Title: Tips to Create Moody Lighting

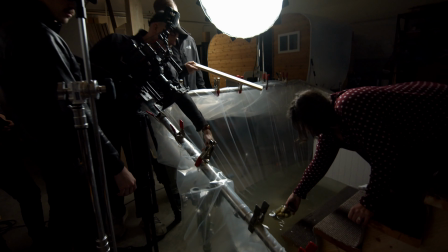In order to match the lighting for this shot, it ended up being pretty simple. because it was a close-up shot all we really had to focus on was the direction
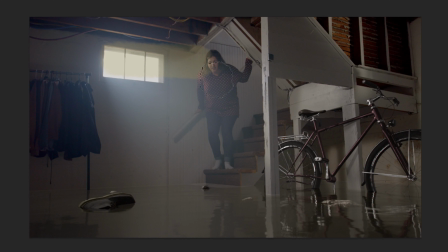of the light so in the wide shot we had that window that was that we were motivating from so we basically just
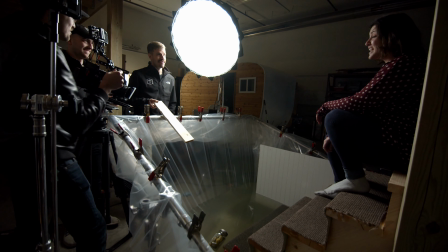put our 300d mark ii as our key on the left hand side of frame shooting right in and that ended up looking looking just fine we didn't need to implement those other lights because it was so tight the color grade ended up being pretty important for this shot the wall in the basement was a little of a cream so we had to color pick that with our close-up shot and shift that so it was a little bit more cream
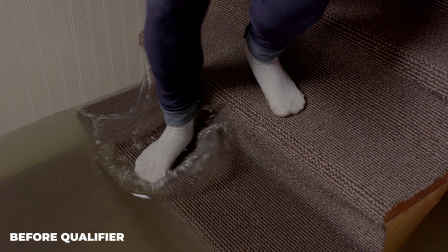and then the carpet ended up being a little bit lighter we had to make that a little bit darker another thing that we did to
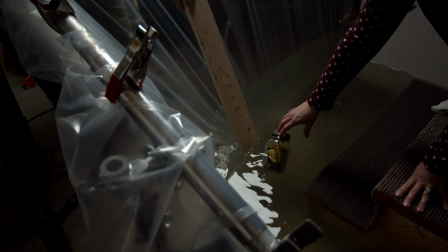try to match the staircases as best we could in camera was we dampened the carpet in the shop just to try to make it a little bit darker we did dial it in just a little bit more in the color grade as i mentioned but if you can make that one step just to make it a little bit closer to the final product in camera i say go for it that helped now um for the wide shot we had to call in the reinforcements for this one jacob over at in light vfx took care of this entire sequence for us went above and beyond we would not have been able to do this shot without him so uh kudos to him we'll leave a link to his channel in the description below if
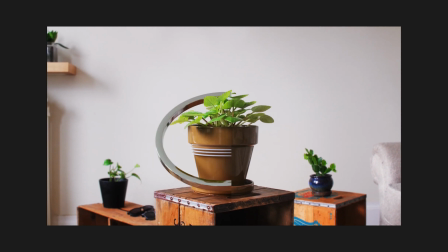you haven't checked it out already um he's got some really cool stuff over there he's he's doing all kinds of tutorials on blender 3d making robots
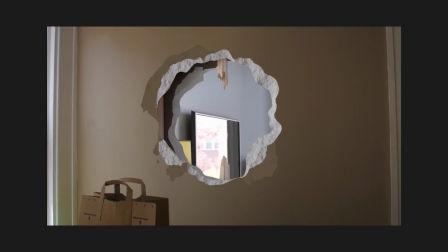putting holes in walls compositing 3d objects just really sweet stuff so if you're trying to learn more about blender 3d with cgi and
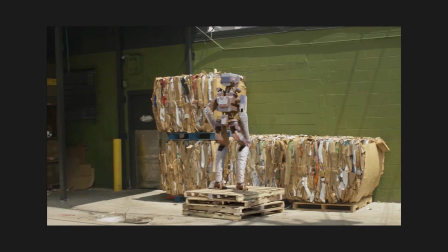you know visual effects his channel is the place to be so go check him out i think he'll also be making a video about this particular ad with this effect so if you want to know all the all the details about that um we'll leave a link to that video as well once that comes out so keenan and jacob they jump on a video call together and keenan is going hey jacob we need some help we need you to flood a basement for us is that something you can tackle and jacob's going oh yeah of course that's kind of what i do making movie magic so it was really as simple as that i mean and then the job was done i mean he totally knocked it out of the park and you know those all those little objects floating around in the water that bike all fake all 3d all computer generated imagery but boy are we sure happy we got hooked up with Jacob because he knocked it out of the park all right we're here here's the lighting breakdown section of the video
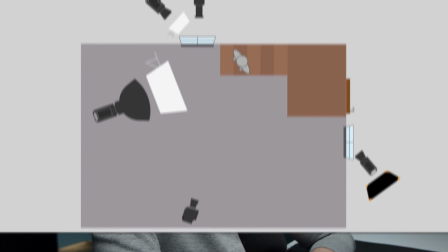today we've got something a little bit different I've whipped up an overhead of the scene kind of the lights that we're using and just kind of a general layout of where everything is just to give you a good idea I think the b-roll is helpful but also kind of seeing an overhead perspective is kind of nice for some people. So I'll start by saying kind of the formula for this scene, our lighting design really was motivating from the windows. I'd say we probably do this nine times out of 10. If there is a visible window in the scene, we're going to motivate from it.
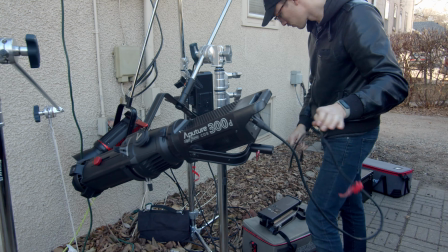We're going to put a light outside and try to make it look like the sun. There's two reasons why we do this. Reason number one is it's just the most believable way to illuminate a room. When you walk into a space, more than likely the windows are going to be the brightest light source in the room so it just makes the most sense to illuminate from them and it's pretty I think you can you know when sun's blasting through a window and it's bouncing off of surfaces it makes for a pretty image so that's reason number one and reason number two is more of a practical one it's just easier to put lights outside than having them in the room that you're shooting in it's going to make it a lot more clean a lot more organized and it just makes shooting a lot easier because you're not having to frame out c-stands or lights it's just an easier way of shooting all right so back to the breakdown
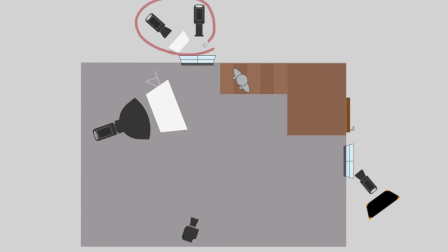let's go ahead and start with the two fixtures at the top of the frame these are two aperture 300d mark twos but they're doing two different things this first fixture on the left here is being diffused with a frame of 250 that was used as our key source that was
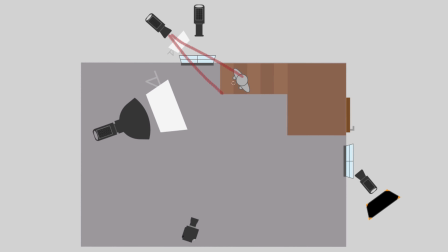shining on our actress this was coming from upstage through the window And then we had a second light going through that same window,
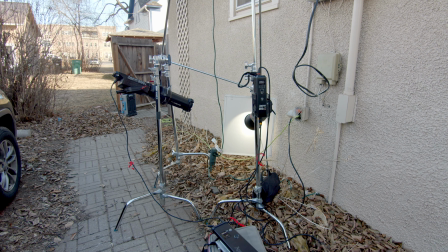but this one had a Aputure Spotlight Mount attachment. This one was more for atmosphere.
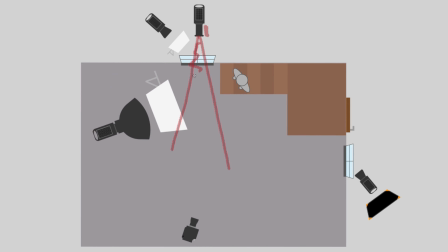We had a hazer going on in the room when we were shooting. And this one was all about getting that shaft of light through the window. So this brings us to our third and final light that we had outside. this was a 300d that we had just to
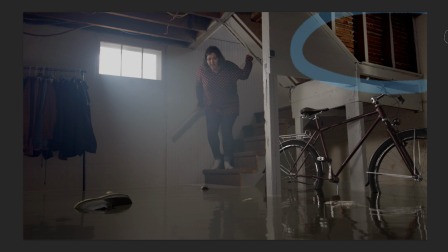uh just to kind of splash a little bit of light on some texture that we had on the staircase we liked the way that looked the right side of the frame was kind of falling into shadow a little bit too much so we went ahead out of this light i really like the way that looks so i'm glad we did that so our fourth light as you can see is inside didn't really want to do it but um it is functioning kind of
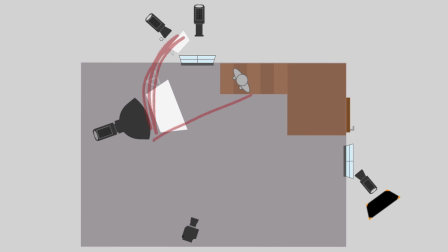as a wraparound source it's an extension of the key that we had outside we just needed to fill in the shadows a little bit
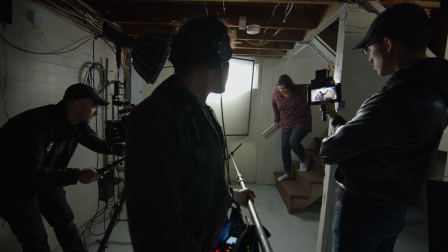more had to be done worked out just fine we had the space to do it so that's what that light was doing and finally we'll just talk about some of the modifiers that we had here i know i talked about the diffusions but we do have this uh four by four floppy that we had outside um we did have some natural sunlight that was starting to leak into the window a little bit and of course this was going to change over time so we just wanted to cut that all together so we could really shape the light how we wanted to and finally i'll talk about this it's not on the overhead
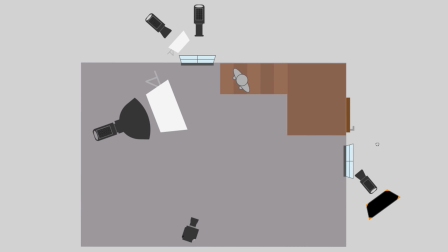but we did have to use a little bit of cto on uh on a door that's not visible in the frame but there was a door right at the top of the staircase here that had some windows that led to outside had some natural light spilling in onto this
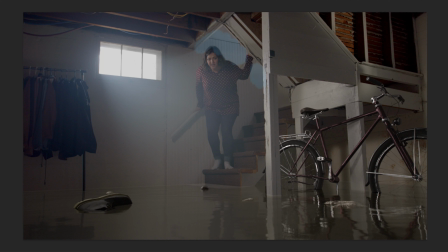wall behind our actress and it looked a little too cool a little too blue so we went ahead put some cto on that and it worked it's a simple fix all right so you want some details on how you can win one of these savage c stands we
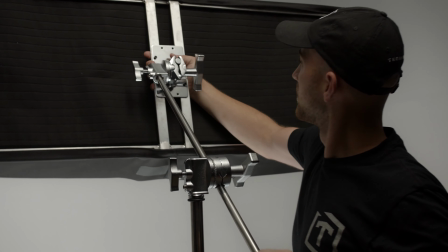talked to savage they're going to be sending out two brand new c stands so you're not going to get our used ones and we're keeping these we want to keep these
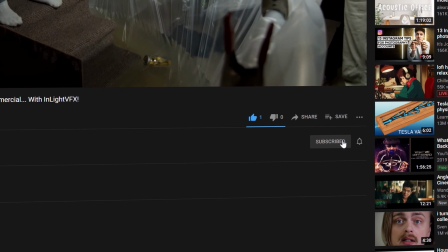so all you got to do is make sure you like the video you're subscribed to the threefold channel and leave a comment on the video on why you
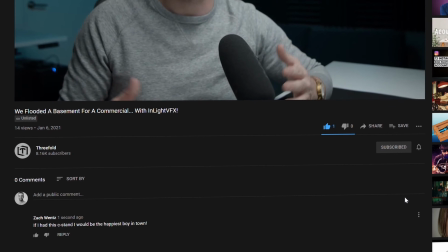like these c stands why you need a c stand uh why you want to win or whatever leave a comment about anything And we're gonna
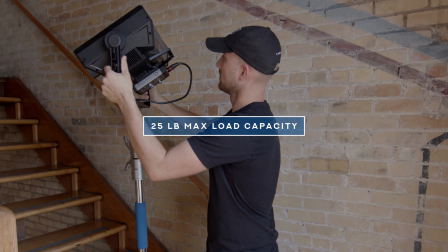pick a winner and we're gonna announce it in the next video which will be
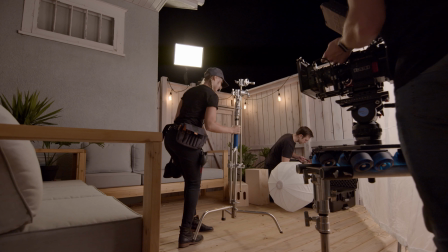about a week after this one and Any of the other details for the contest will be in the description of this video.
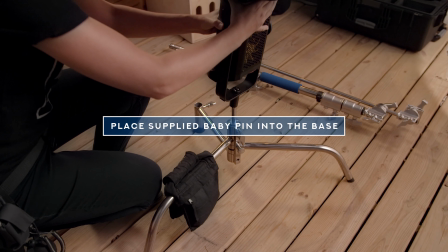So if there's anything I missed now and So yeah, win yourself a savage c-stand. Good luck All right, that just about wraps it up for this video. Thank you so much for watching. I hope you enjoyed I know I certainly had fun making it if you have any questions about anything that I covered go ahead and leave them in the comment section below and Don't forget to check out in light VFX YouTube channel.
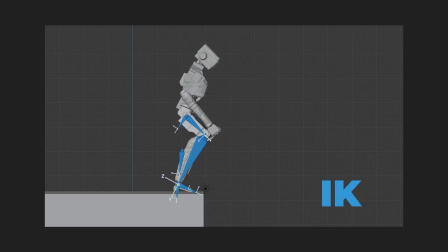They're doing some really cool stuff really great informational breakdowns and tutorials
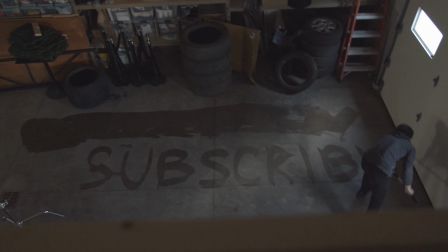on blender 3d give them a sub give us a sub and We'll see you later. I'm Zach with threefold and thanks for watching